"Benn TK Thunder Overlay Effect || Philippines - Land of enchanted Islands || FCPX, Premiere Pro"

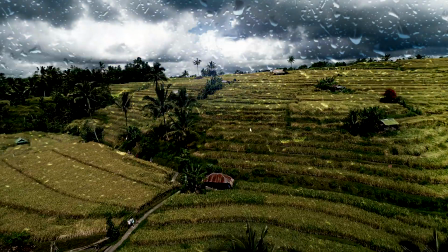(0:06)
Okay, so what's up guys, I'm Pixel Sammy, and in this particular video, we are going to show this particular effect from Benn TK's latest video.
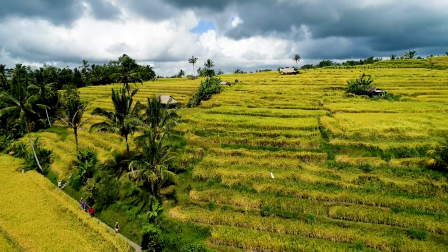(0:14)
So this particular effect is pretty simple.
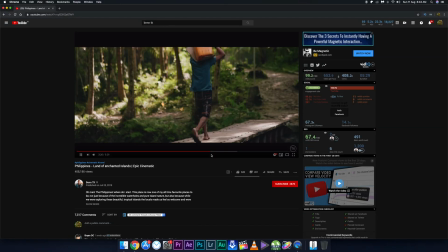(0:16)
All he did basically was place an overlay of a rainy window and then just add the sound effects, a little bit of lightning and all, and that is pretty much it. So in this particular video, we are going to do the same. I have found a similar footage, a stock footage on the internet,
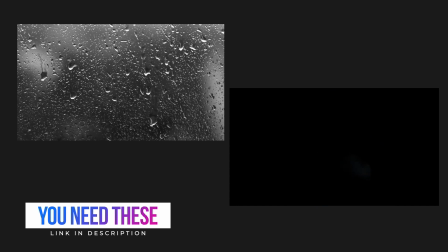(0:30)
and the stock footage for the rainy window and the thunder is there in the description, so you guys can definitely check that out.
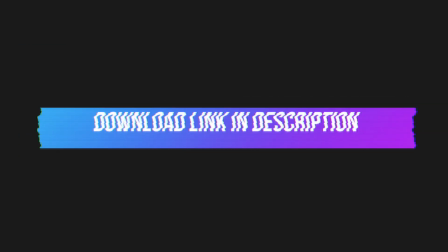(0:38)
And other than that, there are some epic Final Cut Pro transitions and some awesome glitch sound effects which you can absolutely download for free.
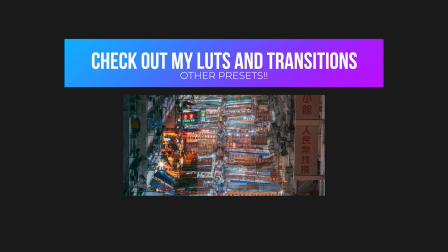(0:46)
The link is there in the description as well. So with that being said, I have made this particular effect for both Final Cut Pro and for Premiere Pro.
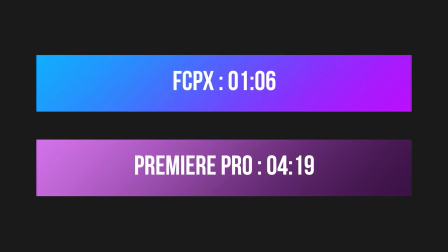(0:53)
So if you have come for Final Cut Pro, skip to this portion, and if you have come for Premiere Pro, then skip to this portion. And with that being said, let's just start.
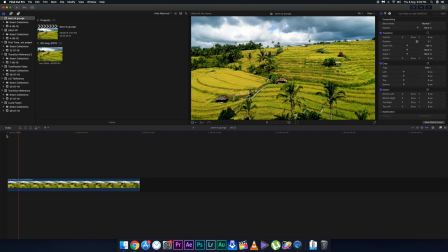(1:06)
So we are now in Final Cut Pro. I have found a similar footage just like Benn TK's latest video.
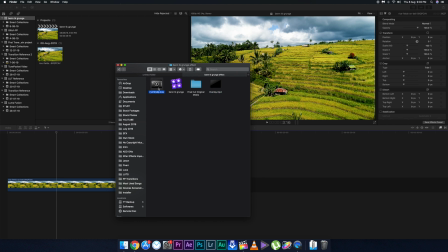(1:11)
So in this particular video, the first thing which I'm going to do is I'm going to just drag the window overlay over this particular video, and this is a thunder overlay.
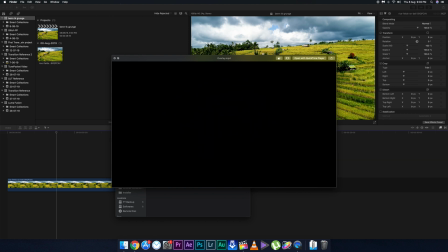(1:20)
So I'm going to just drag the window overlay before, just like this.
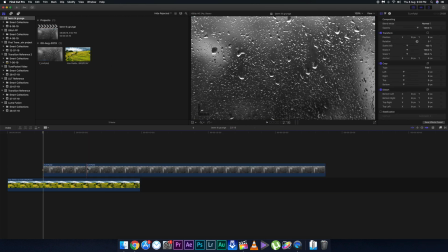(1:25)
Cut the extra portion because I will not require the overlay to be this long, and then just change the blending mode to overlay.
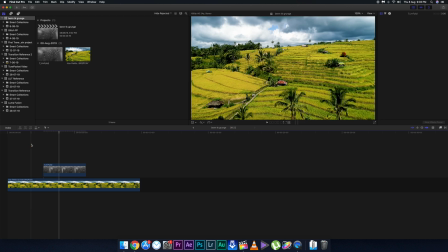(1:33)
Make sure to change the blending mode to overlay. This looks really good. After that, what you guys need to do is you need to just follow some simple steps.
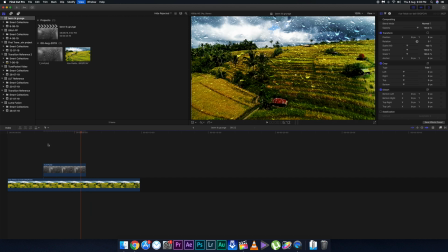(1:41)
First, you need to color grade the background, because the background in the overlay mode looks very saturated and it doesn't look good.
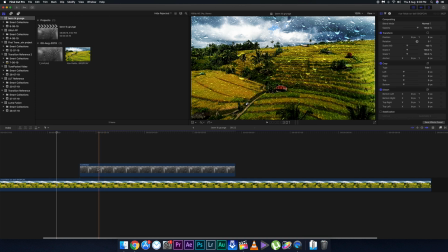(1:49)
So I'm going to just color grade that particular portion.
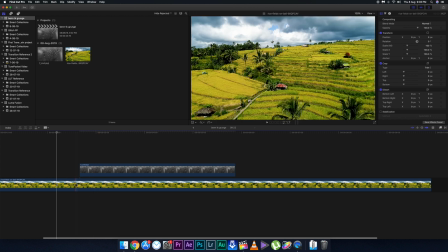(1:51)
So in order to just color grade that particular portion, I'm going to just cut the portion of that clip where the overlay begins.
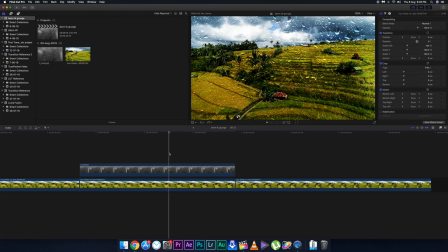(1:58)
So I'm going to just use the blade to look at that particular portions, and then just go to the color panel and then desaturate it and make it a little bit darker.
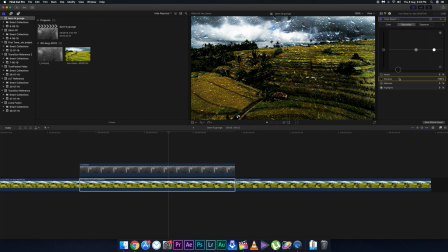(2:07)
I'm going to just desaturate it a little bit and make it a little bit darker so that it seems like this is a scene which comes out of a window. So this might take some time depending on what kind of a footage you have, so make sure to play around with it.
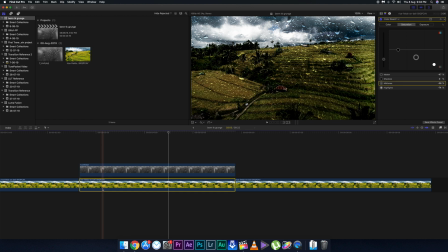(2:23)
So now after all this is done, as you can see, there is a hard cut between the color graded clip and the main clip. So I'm going to just click on Command+D to create a cross dissolve transition, and then I'm going to just shorten the duration just a little bit, and I'm going to just add a cross dissolve transition to the ending and the starting of the overlay clip as well,
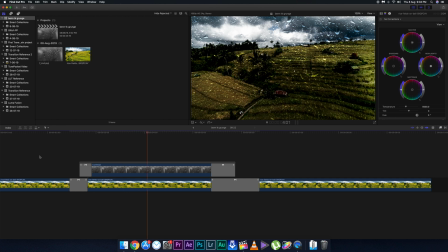(2:43)
in order to give it a fade in and fade out effect. And that pretty much looks really good. Just render this out and it will be pretty much good to go. So I'm going to just do some minor modifications as well to the opacity and all to make it a little bit more natural.
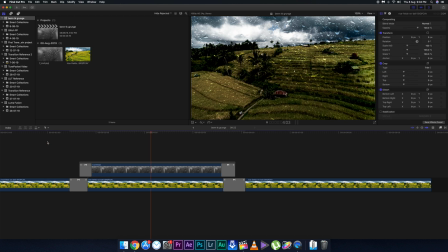(2:58)
After that, what I'm going to do is I'm going to just add the thunder overlay onto this clip. Now there are some other overlays on the internet, so you guys can definitely check those out as well.
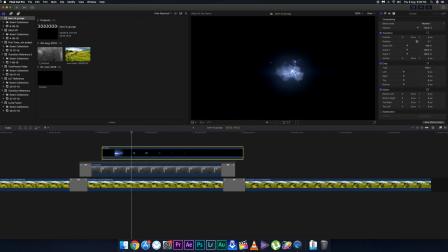(3:10)
So first thing which you guys need to do is you need to change the blending mode to screen. Reduce the opacity as and when you feel like.
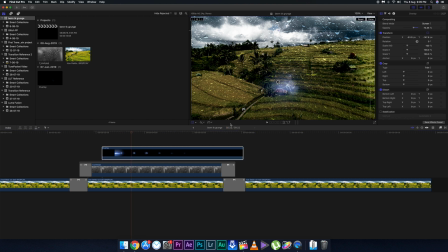(3:17)
You can reposition it and play with it, make sure it looks very natural. So in my case, I'm going to just reposition it to the position where it just points towards the clouds, because it is a thunder, right? So I'm going to just place it above, because placing it on the rice field doesn't make much sense.
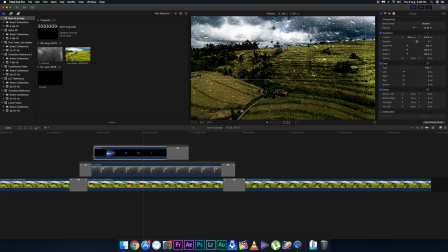(3:32)
But when you place it on the clouds, you are going to see a hard cut on the clip just like this around this particular portion. So I'm going to just mask that portion out by clicking on Effects, click on Mask,
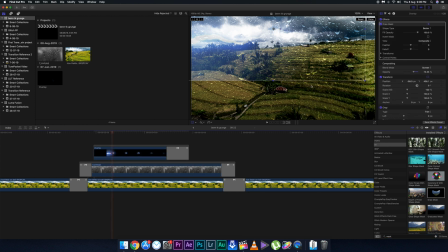(3:43)
drag the draw mask onto the clip, draw a simple rough mask around this particular edge. Just like this, a simple rough mask, and click on Invert and increase the feather all the way like this. And that is pretty much it.
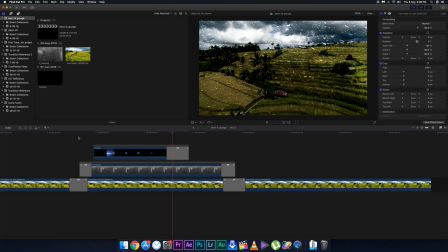(4:01)
And then after that, the basic thing which you need to do is you need to add the background music, some sound effects, foley, etc. And this is the final result.
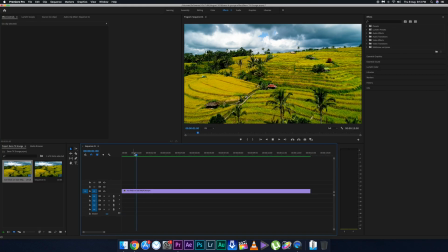(4:17)
Now we are going to show the particular effect in Premiere Pro. So this is the footage which I have taken.
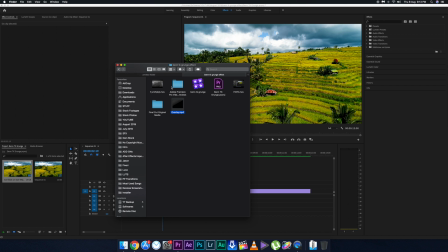(4:23)
Now go to the main clip, drag the overlay window overlay onto this clip, just like this.
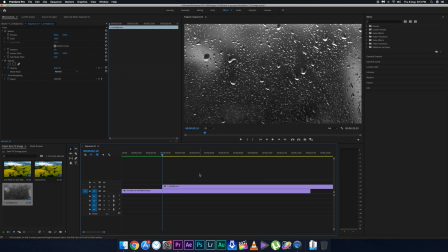(4:32)
Delete all the extra portions.
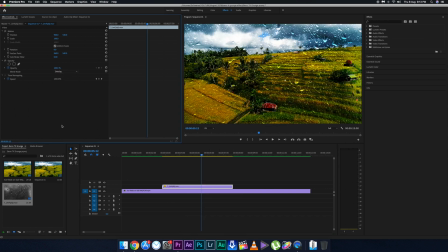(4:37)
Now select the above clip, change the blending mode to overlay, and then after that reduce the opacity just a little bit, maybe around this particular portion.
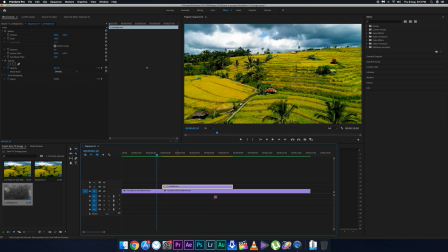(4:46)
Now create a cut on the main clip at that particular portion where the overlay clip is starting and ending, just like this.
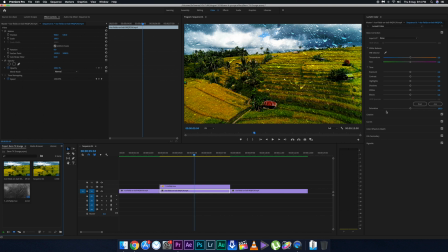(4:55)
After that, select the lower clip, go to the color panel and make sure to desaturate the landscape a little bit, and then just darken the landscape a little bit so that it seems like the overlay is from a window and the actual scene is from a window.
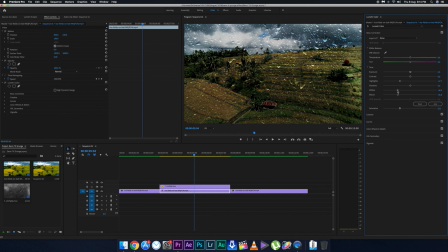(5:10)
You are just faking that effect, right? So make sure to just make it a little bit more realistic by color grading it, by just desaturating it and just lowering the exposure just a little bit and all this other stuff. After that, just go to the effects panel. As this is a hard cut, this particular effect or the color grading is a hard cut with the original clip.
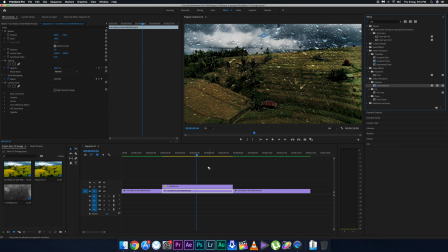(5:30)
I'm going to add a cross dissolve transition between the clips. So just drag the cross dissolve transition between the clips just like this, on the other end as well. And for the above clip as well, I'm going to add a cross dissolve transition because the overlay suddenly appears.
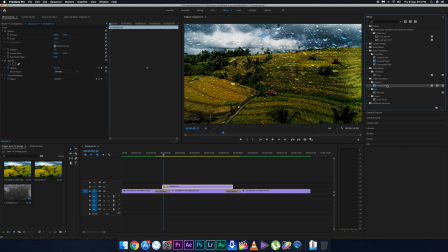(5:47)
So adding the cross dissolve transition will make it a little bit more fade in and fade out effect.
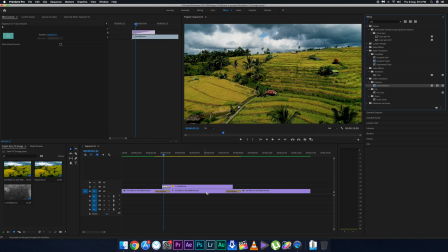(5:53)
To make the effect a little bit more seamless, I'm going to just add a cross dissolve transition to this particular area.
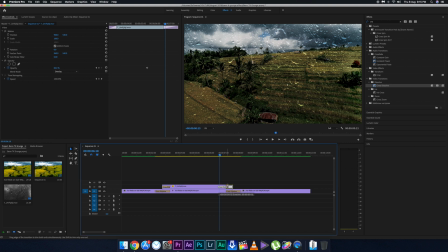(6:01)
Just like this. Just shorten the duration just a little bit and this is good to go. After that, just drag the thunder overlay over this clip, that is the final addition.
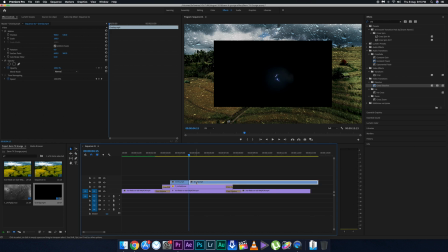(6:16)
Delete all the extra portions. First thing which you need to do is you need to change the blending mode to screen.
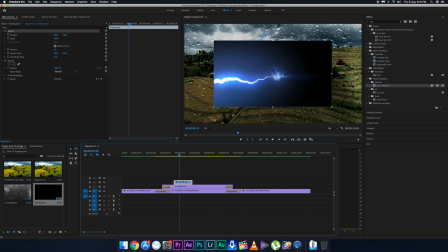(6:25)
But before that,
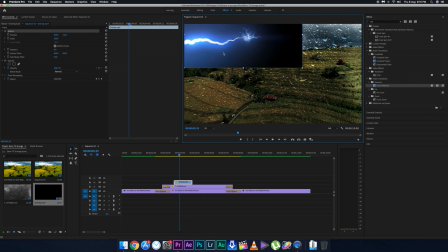(6:26)
I'm going to just reposition it to this particular portion because this is a thunder and this will look much better if it's placed on the skies just like this.
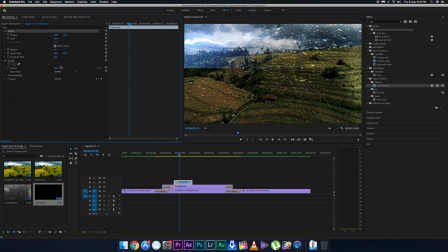(6:34)
And then after that, change the blending mode to screen. And as you can see, there is a hard cut between the clips because it's a clip, right? As you can see, the edge is a very hard cut. So I'm going to just add in a mask to that particular portion. I'm going to just draw a mask just like this.
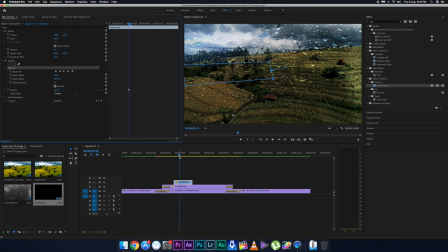(6:55)
Invert the mask. Increase the feather all the way to up. Just like this, and the hard cut is gone. With that being said, this is pretty much it. After that, just render this particular portion out.
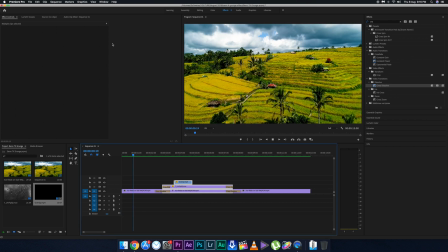(7:05)
Add in the sound effects, the background music and the foley, and this is the final result.